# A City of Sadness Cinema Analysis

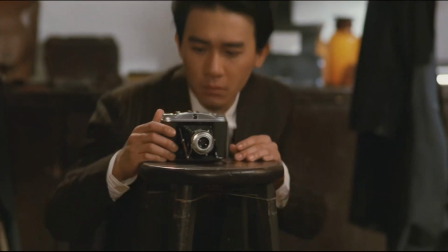0s
A City of Sadness is a 1989 Taiwanese historical drama directed by Ho Xiaosen.
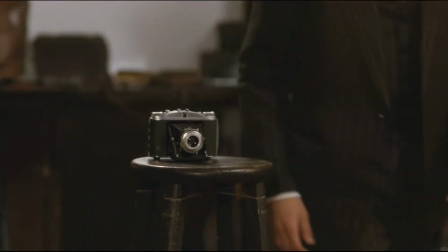5s
Ho Xiaosen is a Chinese-born Taiwanese director and a leading figure in the new wave cinema movement.
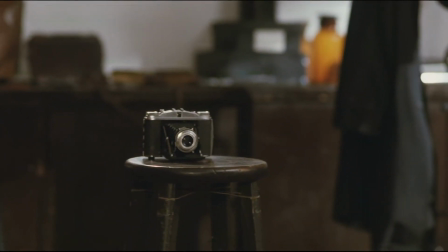11s
He's got 18 feature films, and we actually saw one in class, A Time to Live and A Time to Die.
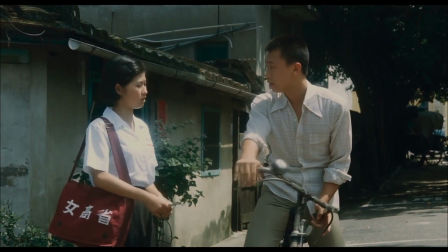16s
A City of Sadness was the first film in Taiwan to win recognition at a major European film festival,
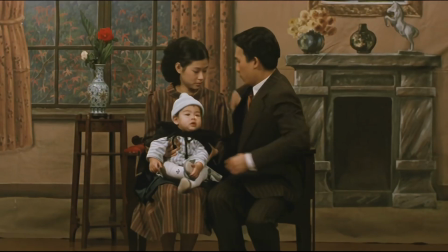22s
and it was the number one movie in both Taiwan and Hong Kong upon release.
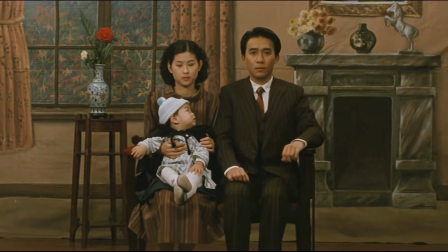26s
In this video, I will focus on the cinematographic techniques that Ho Xiaosen uses to paint a picture of violence yet static shots of A City of Sadness. The first topic I want to talk about is during the long take with static shots.
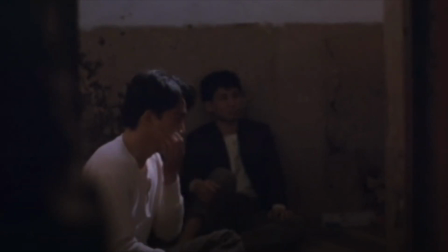43s
Static shots are camera shots that are devoid of any camera movement.
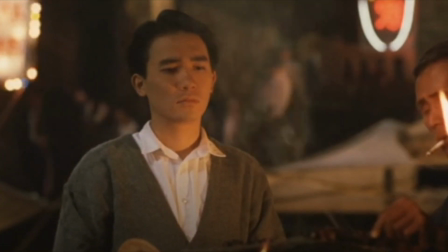47s
In A City of Sadness, there are 222 shots in total with a running time of 158 minutes.
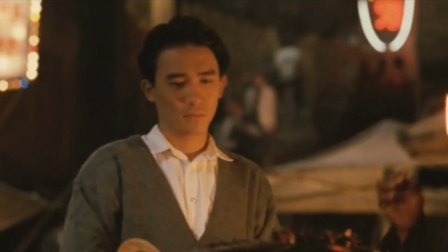54s
This puts the average shot length at around 43 seconds, and as you can see, there are a lot of repetitions in locations.
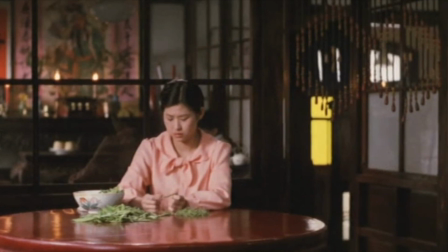62s
With axes such as in the shrine room, the bar hallway, the street markets,
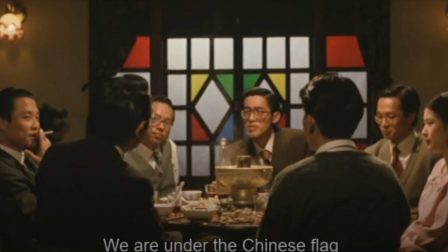66s
the light table and hallway, the dinner table, and the hospital entrance taking up so many of them.
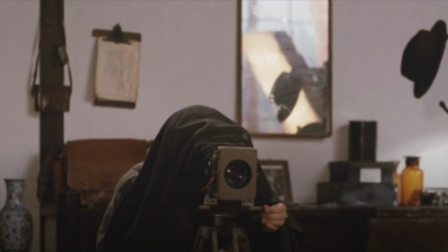73s
However, regardless of the amount of long takes, each one has its own specialty.
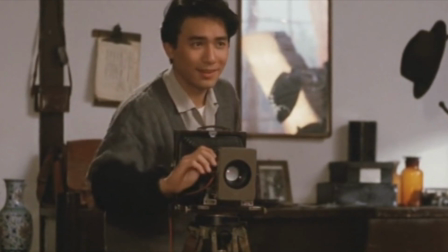78s
Some of the long takes may, for example, focus on one subject, such as Wen Qing when he takes a picture.
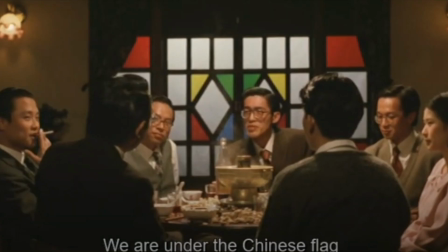85s
Other ones may show the entire dinner table where there's no primary main character.
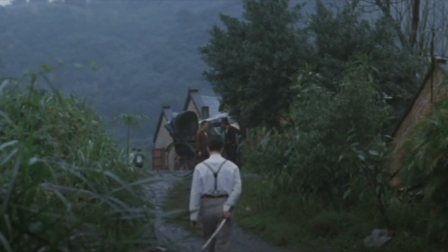91s
This sequence of long takes even translates to violence, such as the scene where the citizens get ambushed.
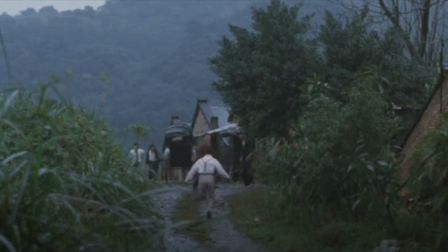98s
Any normal audience member would expect a fight scene to be fresh, full of cuts, a lot of scenes, and a lot of different camera angles.
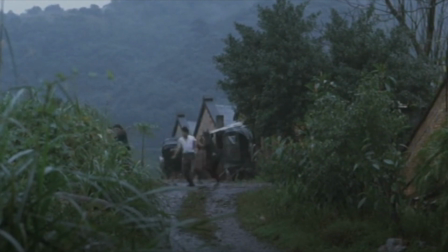106s
However, Ho Xiaosen takes an authentic approach to this.
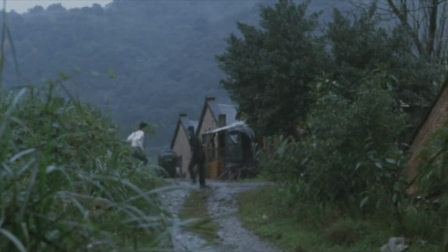111s
Instead, we see that this entire scene only features two long takes from the exact same axis.
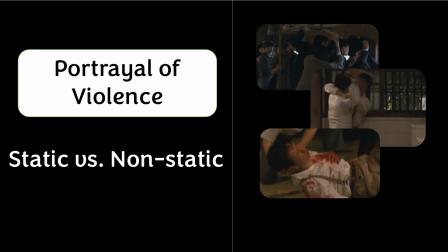117s
Moving on to the portrayal of violence in A City of Sadness, we can see that initially,
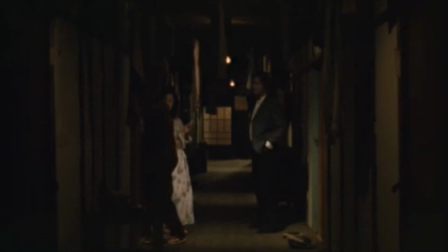123s
in violent scenes in the first one, we can see a static shot in the dark where violence is masked. Nobody sees it happening except one person within the scene.
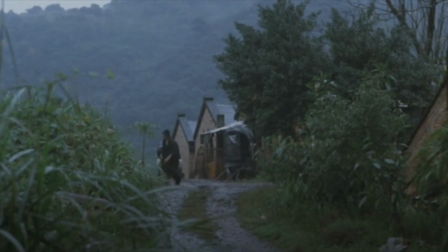134s
However, as we move on to the next few scenes, we can see that violence begins to happen in broad daylight.
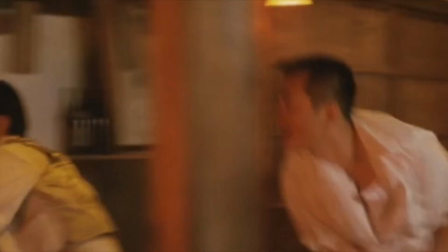142s
We can also see that the static shots are no longer static. We can see basic camera movements, like panning, for example, in this scene.
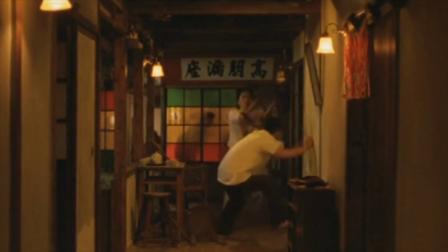152s
Additionally, we can see that as it progresses, the violence becomes larger and more daring.
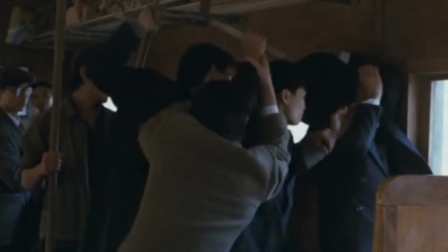158s
We can see that people have violence in broad daylight and they're not afraid to persecute those that they think are Japanese sympathizers. Now I want to talk a bit more about the injustice in A City of Sadness.
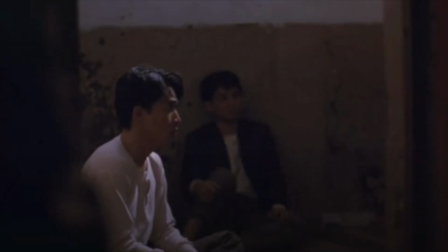170s
When most of us think about incarceration scenes, we think about the character being in extreme agony and accepting and refusing to accept their fate.
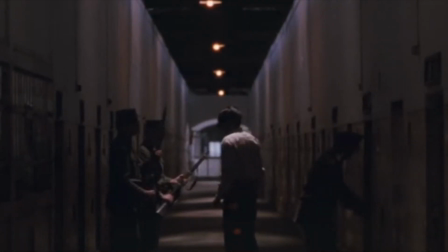180s
However, in A City of Sadness, this is not the case. Most of the violence, when it comes to execution, is off camera, and Wenqing can't even hear it. When a few people are dragged away to be killed, Wenqing stays silent. He doesn't hear anything.
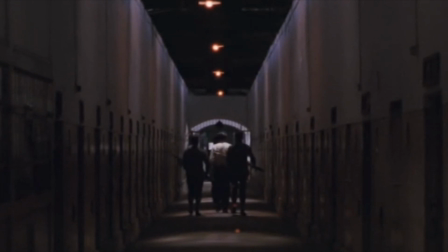195s
He doesn't see anything. This is an antithesis to how Hong Kong cinema is usually portrayed.
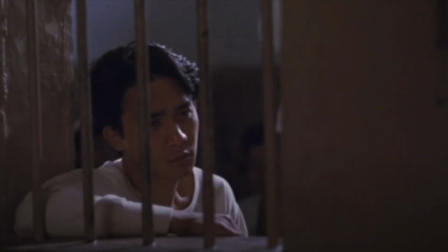202s
We usually see injustice up front, and the antagonist being a direct opponent to our anti hero.
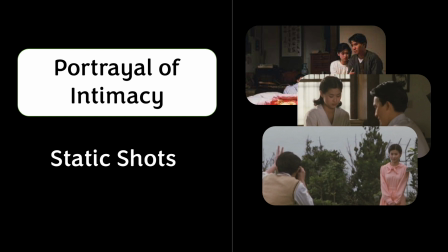210s
However, in this case, we don't see any of that. Let's talk about intimacy in A City of Sadness.
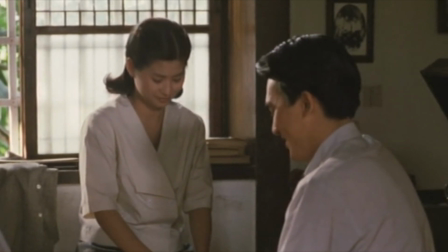218s
In direct contrast to violence and injustice, we can see the intimacy up close.
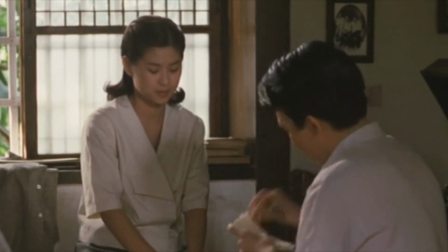223s
And we can see that Ho Xiaosen really wants us to focus on intimacy for these static shots.
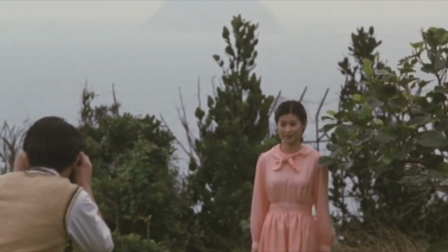230s
In all these shots and in most shots that bear intimacy, it is only Wenqing and his wife, Hiromi.
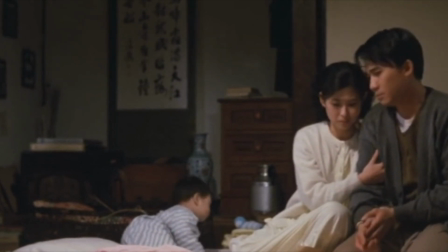238s
We sometimes see the son, but it's usually between them two. And we can see that these static shots emphasize just how important these two characters are.